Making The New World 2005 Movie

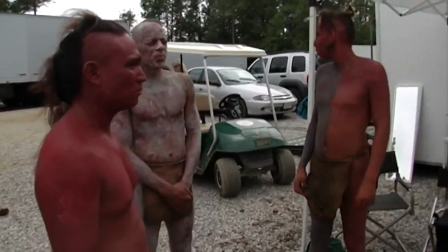[24:36] Oh, okay. Right. Yeah, we'll, okay. We're almost there. We'll wash you off and start again with a different color red.
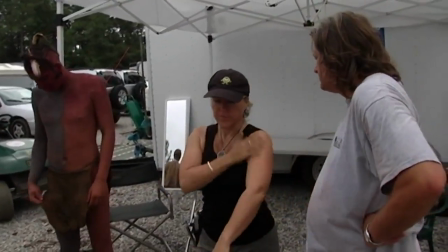[24:44] Even if, I think it may be, even if it's just a kind of a rub off the texture stuff.
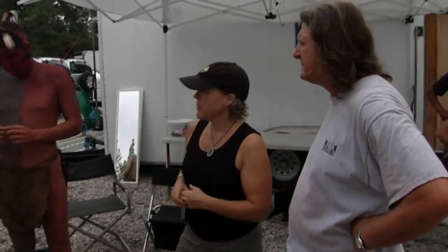[24:50] Okay. And do it again. But I think we're there with this guy. Oh, this is going to be shaved.
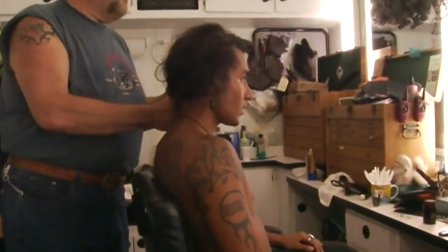[24:56] Oh, there's not going to be like an extension from there? Oh, this is going to have more hair here. But we love all your wild stuff.
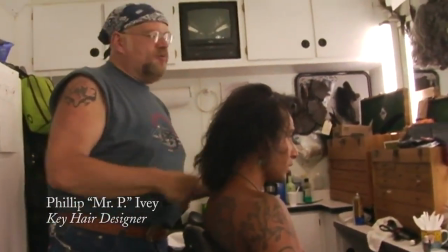[25:03] Love all the wild.
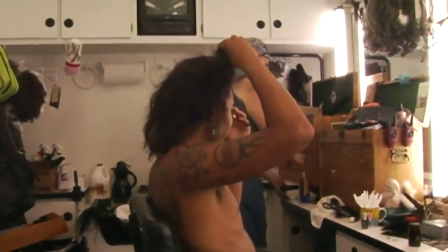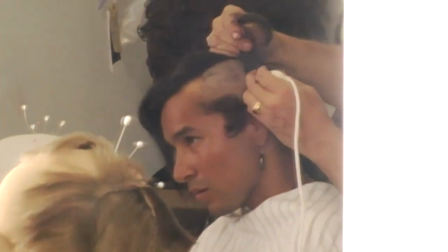[25:10]
The Powhatan Indians of that day shaved one half their head right down the middle and would take off the whole side of it.
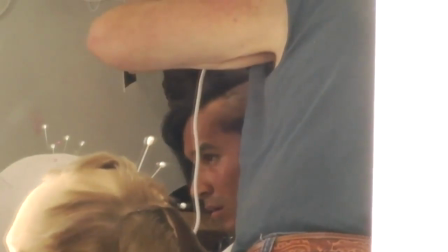[25:18]
Besides being a style that, you know, became just part of their tribal look, It had a very practical application,
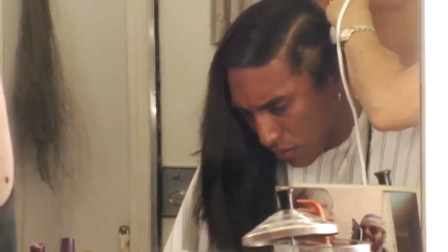[25:24]
so I being right-handed would shave the right-hand side of my head so that when I shot my bow and arrow,
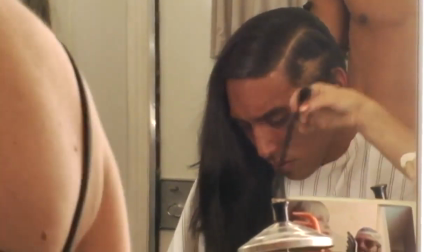[25:29]
it wouldn't ever interfere with my long hair. I had a hair issue, and I didn't want to cut my hair because from my tribe and our beliefs, we only cut our hair when someone close to us dies. I kind of had to do some soul-searching about it, but I had to realize who I was representing here, And it does the Algonquin people and the Pamukkis, it does them justice, you know, for me to have cut my hair this way. And it's kind of like a tribute to them, you know, 500 years later, 400 years later.
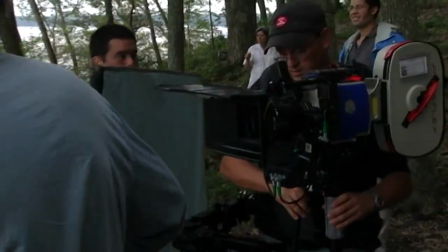[26:03] Okay, step forward again. We're doing the reverse of your close-up. Right.
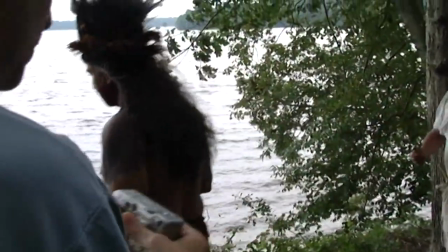[26:07] So if you're standing up right there, the ship will be coming towards you, and Jimmy will perform an acrobatic move to save the ship.
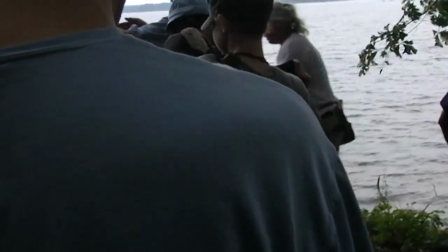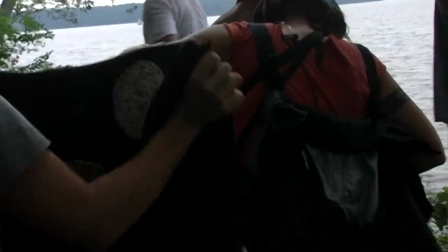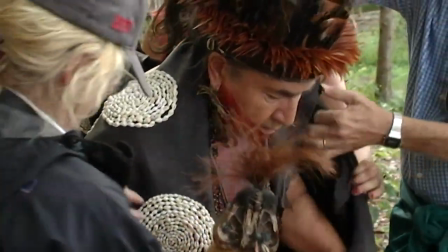[26:28]
At first I had to really come up with a look for these Indians, which I did base loosely on the white drawings,
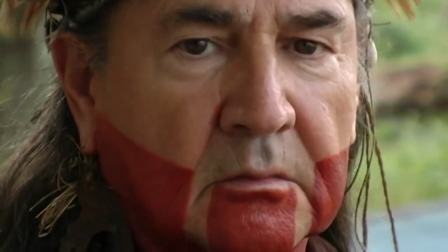[26:36]
which I think were so classical in their rendering that I felt that these Indians were quite refined and had wonderful techniques that they'd honed over the centuries, that they wouldn't be as rigid. They'd be much more organic and more natural.
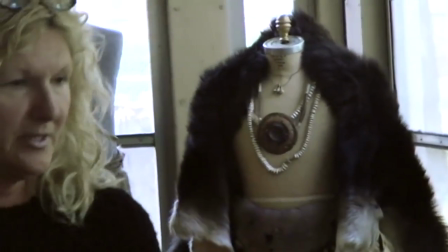[26:53]
Mainly what we did is try to use the skin in the most natural way possible without using a lot of fringe because they knew that we were going to be a bit fringe phobic.
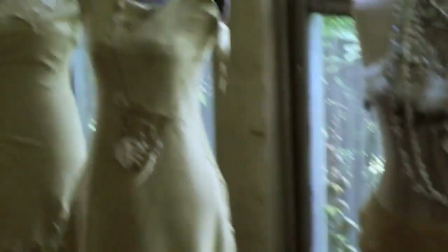[27:02]
And so we tried to use, actually use the holes for her in a nice way.
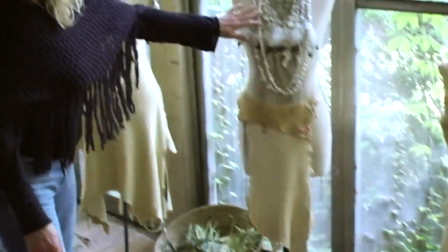[27:12]
This is like feathers, her pearls.
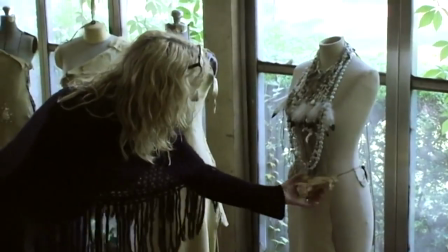[27:18]
then do breech cloths for her where we actually sewed some shells and things into the holes.
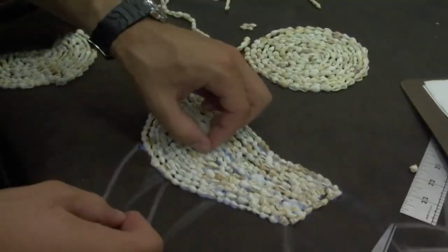[27:26]
We used 30,000 marginella shells on Powhatan's cape and did it just the way they would have done it then.
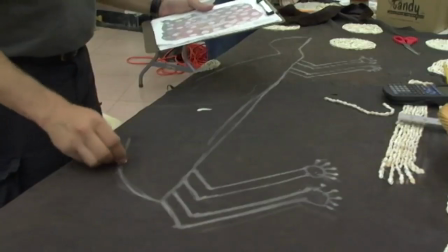[27:33]
We tried to be respectful of not only their process but their respect for animals
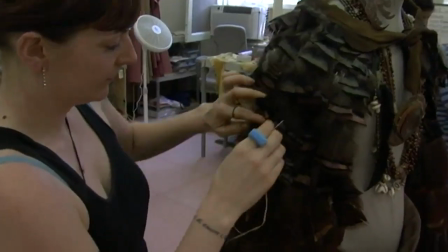[27:39]
and nature and that all of their costumes were tributes to animals. I was very honored in June to be invited to a meeting with the production staff and other chiefs in Virginia to meet with the production staff to simply review what the movie was going to be about and how it was going to be presented. And during our discussions, they expressed some concern to me that they were having difficulty finding wild turkey feathers and deer antlers for the purposes of costume construction. Fortunately for me, I have a lot of friends that are very good hunters, and at that time I had, oh, about 12 boxes of wild turkey feathers and 60 to 70 sets of antlers in my shed. Jackie so impressed me with the research and the honesty that she was attempting to portray our people that I offered to give them to her so that the costumes could be as authentic as possible to ensure that our people would be accurately represented.